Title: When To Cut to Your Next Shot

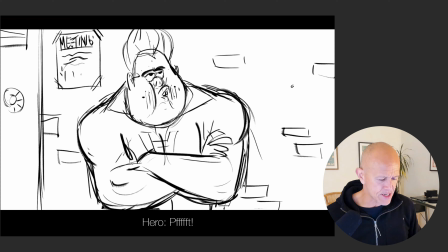[32:45]
So I wanted to cut over his shoulder after he turns his head to finish that and linking it back to her.
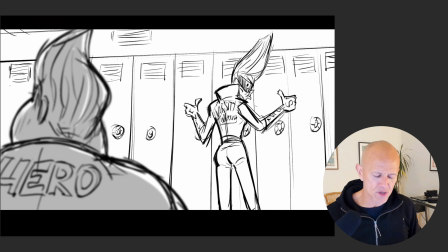[32:51]
So she hears that and then looks back and like, oh, what a jerk. And she says, and I would have succeeded in my evil doing.
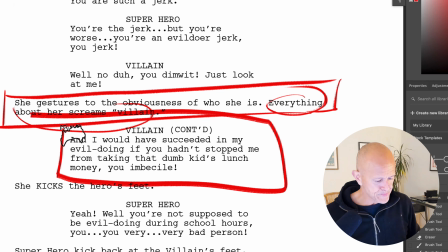[32:57]
So that part of the line I can tell, which is this part right here, I would succeed in my evil doing. But the next part is, if you hadn't stopped me from taking that dumb kid's lunch money, you imbecile.
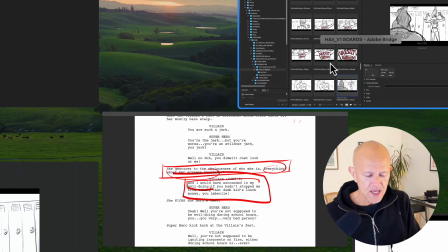[33:09]
So I knew I couldn't tell that part of the story in this two shot. She began to get lost.
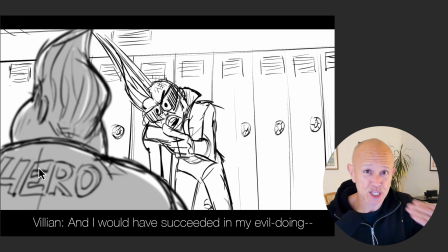[33:15]
I want to see his expression again of sort of like being disinterested. I knew I couldn't tell that in this shot. So therefore, I needed to cut to a new shot to continue the narrative. And what shot did I come up
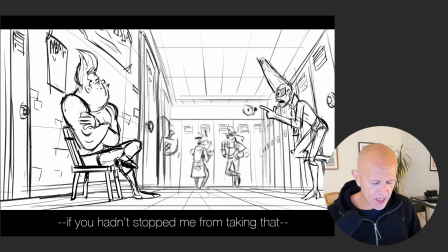[33:24]
with? A proscenium, sort of a low camera angle where he's sitting up here looking up towards the ceiling. We have kids in the background again to sell the school. And I have her coming in, pointing accusingly at him.
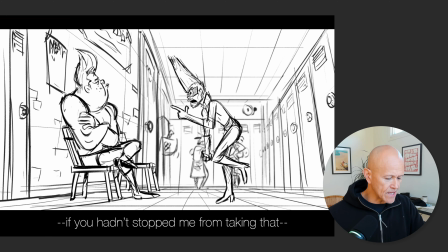[33:37]
And she'll say, and I would have succeeded in my evil doing if you hadn't stopped me from taking that dumb kid's lunch money, you imbecile.
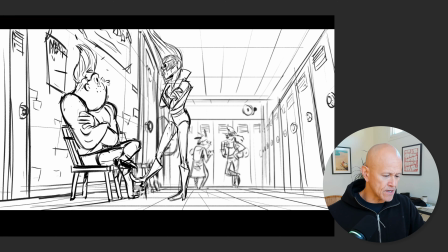[33:46]
And then she looks down and dismissively kicks him in the shin and goes to sit down, stares at him, and slumps back. And I did this kick right here, as opposed to having her do something really evil, like punch him in the face or do some magic or whatever her powers were, which I actually never really figured out.
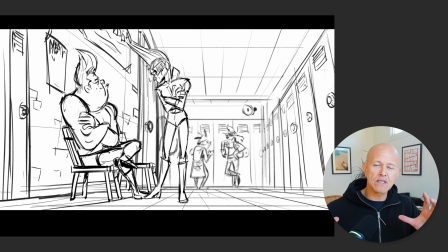[34:02]
But I thought it'd be funnier and maybe more sibling-like just to kick somebody because you're so upset with them, and yet you don't find them important enough to actually do something really bad to them. So all you're willing to do is give them a kick in the shin. And that's what she does.
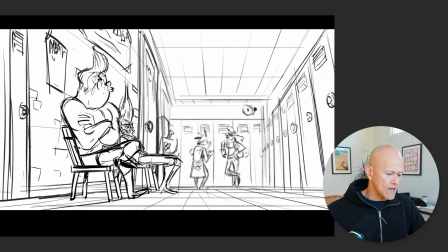[34:19]
And then she'll sit down and slump because she's tired of him.
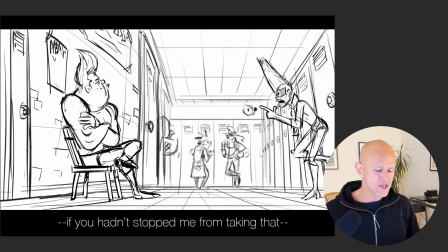[34:23]
This wide shot is hopefully giving us some breathing room We're a little tight.
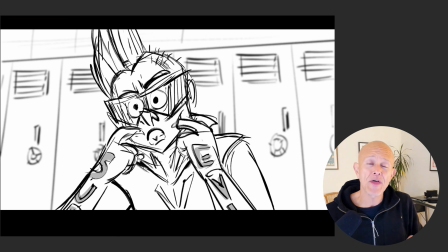[34:29]
We have been tight on a lot of these shots. And so that's what I was talking about earlier on in the video, that compositions, when we're wide and we're tight and we're going high and we're low, by having a contrast of these different camera distances from our characters and different locations helps create a variety of shots,
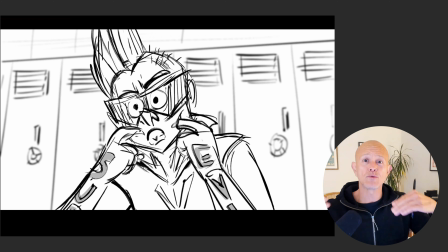[34:46]
helps keep the storytelling look visually fresh, and also allows us, the most important part, to continue telling the story clearly.
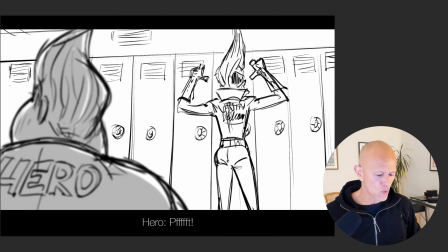[34:54]
So by cutting to this wide shot here of her walking towards him, I can have her approach him.
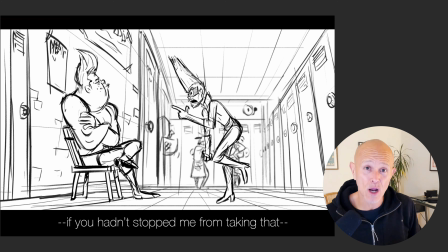[34:58]
It's also nice to show that she's not a big character. She's a bit petite. He's a big oafish character.
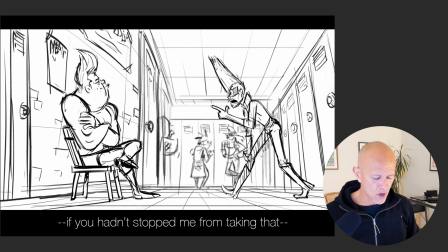[35:04]
And so that contrast is very clear here. The other thing I wanted to highlight is that I'm a big fan of taking the dialogue and
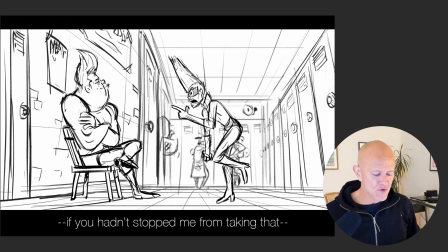[35:12]
breaking it up so that I'm covering the specific visual action on here, and it's done to give the editor a better idea of the timing that I'm hoping will happen. And I'm trying to give enough poses in here to cover the dialogue clearly.
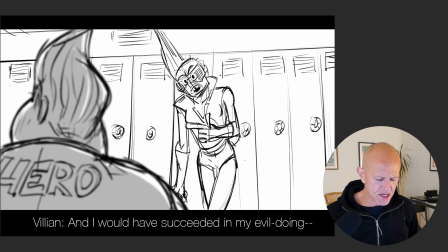[35:27]
So let's take a quick look at that part here.
He goes, "Pfft."
And I would have succeeded in my evil doing if you hadn't stopped me from taking that dumb kid's lunch money.
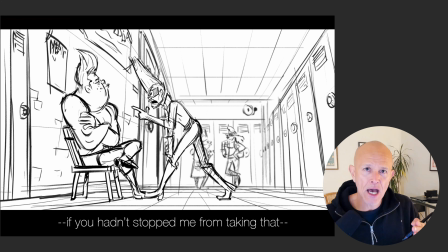[35:36]
So every pose is broken down to cover pieces of dialogue that I want to highlight with a physical movement and physicality of the character to highlight that dialogue.
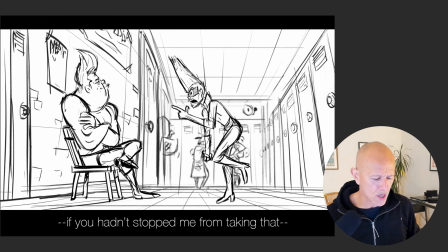[35:47]
And I feel like in the space of time that she walks here, this action is long enough to cover this dialogue.
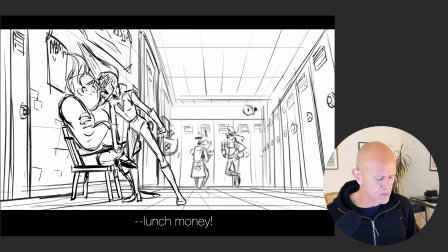[35:52]
If you hadn't stopped me from taking that dumb kid's lunch money, the lunch money is an accent on the idea, and she's again pushing into him to be aggressive and to show that I don't take any shit from you.
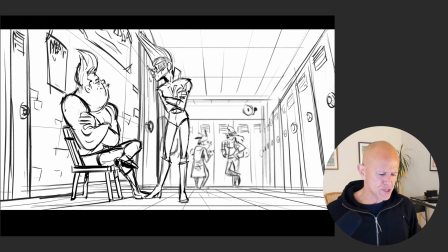[36:03]
And then she stands back, you imbecile, and then she's closed her mouth, and then that's when she would look down and give him a kick in the shin. So again, every cut is motivated. Every cut is designed to continue telling the story.
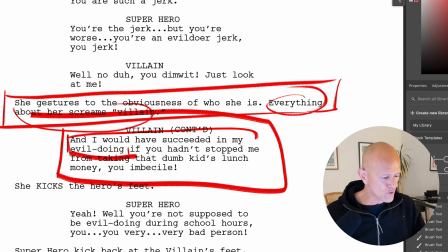[36:14]
And the first part of it, again, like I said before, your first part is let the script pages guide you, let it help you. And then the next question is, as you're reading this stuff, you begin to ask yourself, well, what's it going to look like? That's the next part of the puzzle.
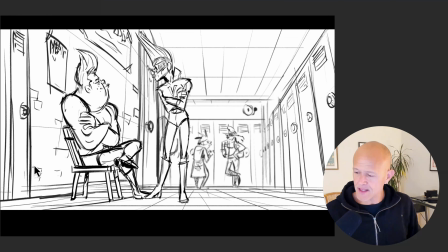[36:26]
You start staging and blocking. You begin to come up with your compositions like this. And then you begin to fulfill the dialogue and the acting. And as you're doing it, you might realize, okay, I have something else that's going to come up. I need to be a little bit wider. Like in this shot, for example, I know I'm going to have her kick him in the shin.
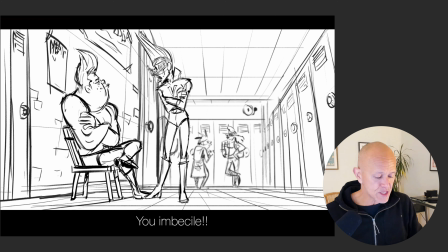[36:43]
So that was part of the chess move. I need to be wide enough to see that. And this shot will allow me to have her kick him in the shin and then have him get upset.